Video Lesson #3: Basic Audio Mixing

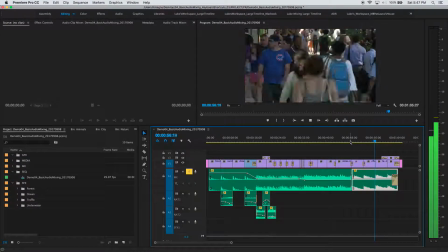(8:37)
Peaking at -12. Little over.
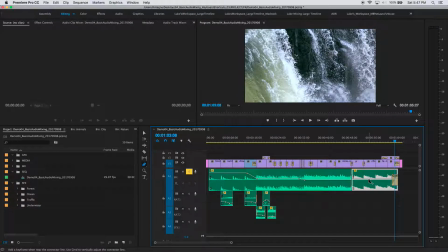(8:44)
That's good. Maybe the last two should come down a bit. So again, I'm going to go before I want them to be a little bit lower. Then place that second keyframe where I want them to be lower. Hit the left bracket key. Drop it down by 1. Play through again.
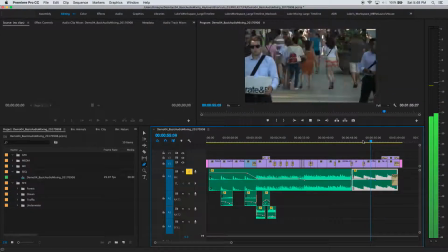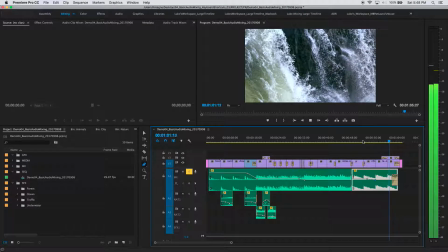(9:08)
Dropped it down a bit. That's great. That's great. So now we've mixed our music. You can see we start out higher on this end, transition down over a period of about 3.5 seconds to the stronger portion of the song here.
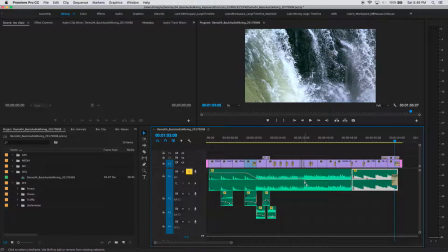(9:25)
And then the main portion with the bass, we transition again down another dB over a period of about 2-3 seconds. Then we raise back up here at the end for the first 2 of these pulses.
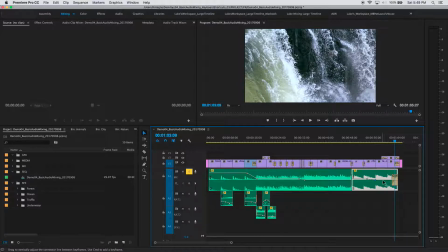(9:40)
And then the last 2 were a little bit stronger. So again, we transition down by about a dB over another 3-second period before those happen. So you can see how we've effectively mixed the music. Now what we want to do is look at our Nat sound.
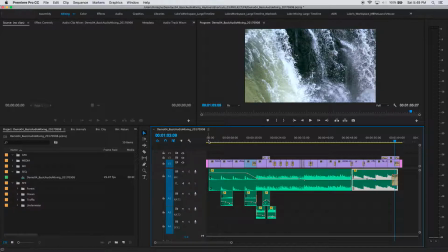(9:56)
So I'm going to remove the solo and play through and listen to this Nat sound along with the music.
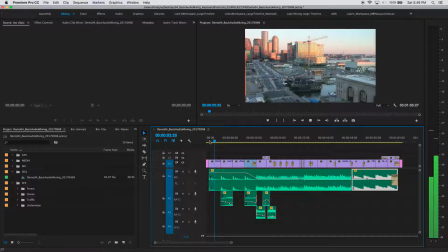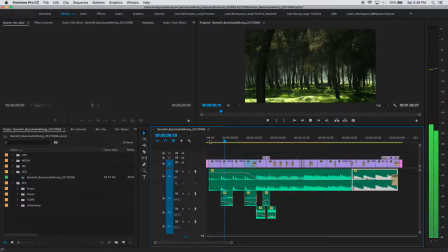(10:10)
Nice.
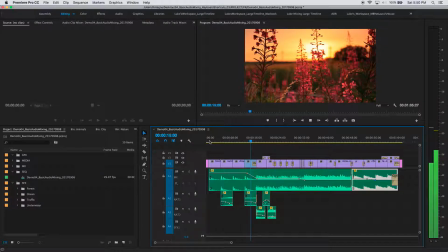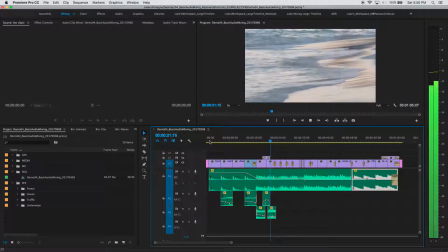(10:21)
ocean there, a little underwater, waves sizzling on the beach there.
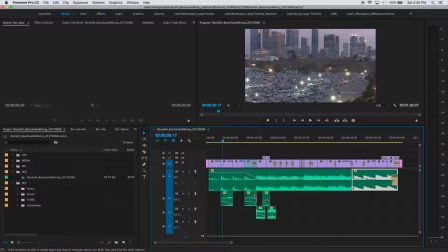(10:29)
Okay, so you can see I've done some mixing down here too with my NAT sound.
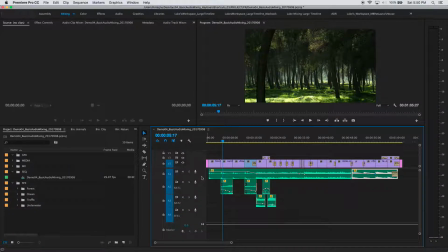(10:33)
So I'm going to reduce the size of my music and increase the size of my NAT sound tracks here. Zoom in a bit more so you can see a little bit better what I've done. So on this first clip of the forest here,
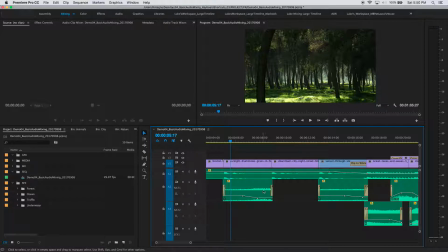(10:49)
you can see the audio waveform gets larger over time, and this is because there are some birds in here that get excited. All right, so if I solo this, you can hear these birds get excited towards the end of the clip.
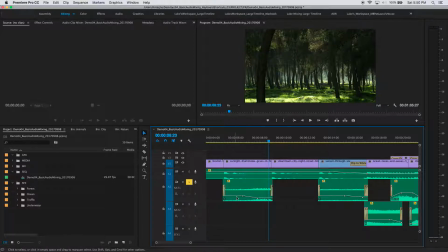(11:08)
See, there's more chirping in there. And what I did was I dropped the level of the clip over time with, again, some keyframes as these birds became excited to counteract the fact that the audio gets a lot stronger,
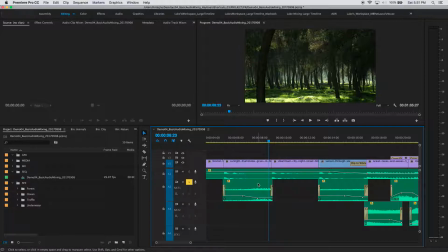(11:23)
so that over the duration of the clip, we have an even audio level experience. Maybe, you notice the birds get a little bit louder, but not much, because I've mitigated that with these keyframes on the audio level itself. Same thing over here.
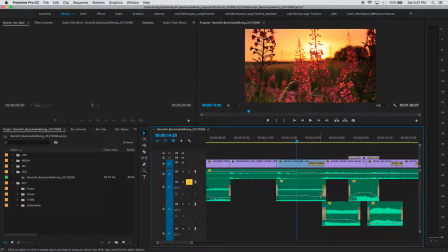(11:41)
On this clip, instead of the reason being that the birds got stronger, instead I used a transition here, a dip to white. I wanted the audio to sort of accentuate that fact and reduce in strength as the screen turns to white.
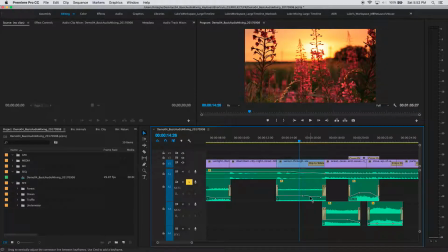(11:59)
Okay? So you can see the level drops over time as that transition happens. Let's listen to that.
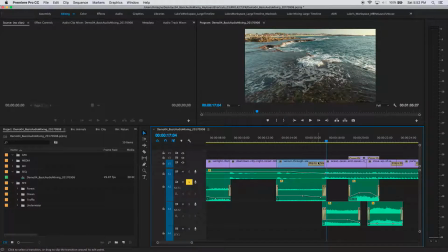(12:11)
It's subtle, but it does happen. And that is a point that I want you guys to understand. Audio mixing quite often is about subtlety. It's not about doing things that are jagged and bold.
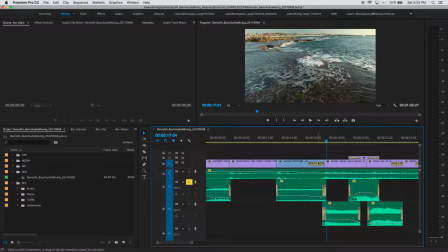(12:24)
Yes, that is called for sometimes, especially in an action film. You've got explosions, you've got gunshots, you've got, extreme things happening. But when you're mixing a soundscape, especially in a natural scene,
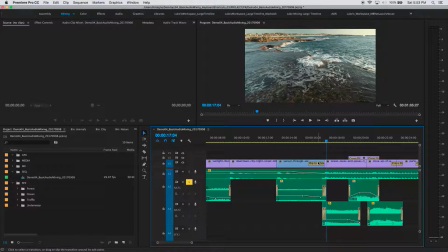(12:38)
you're going to want to have things occur in a very subtle way instead of extreme, sudden changes. Okay?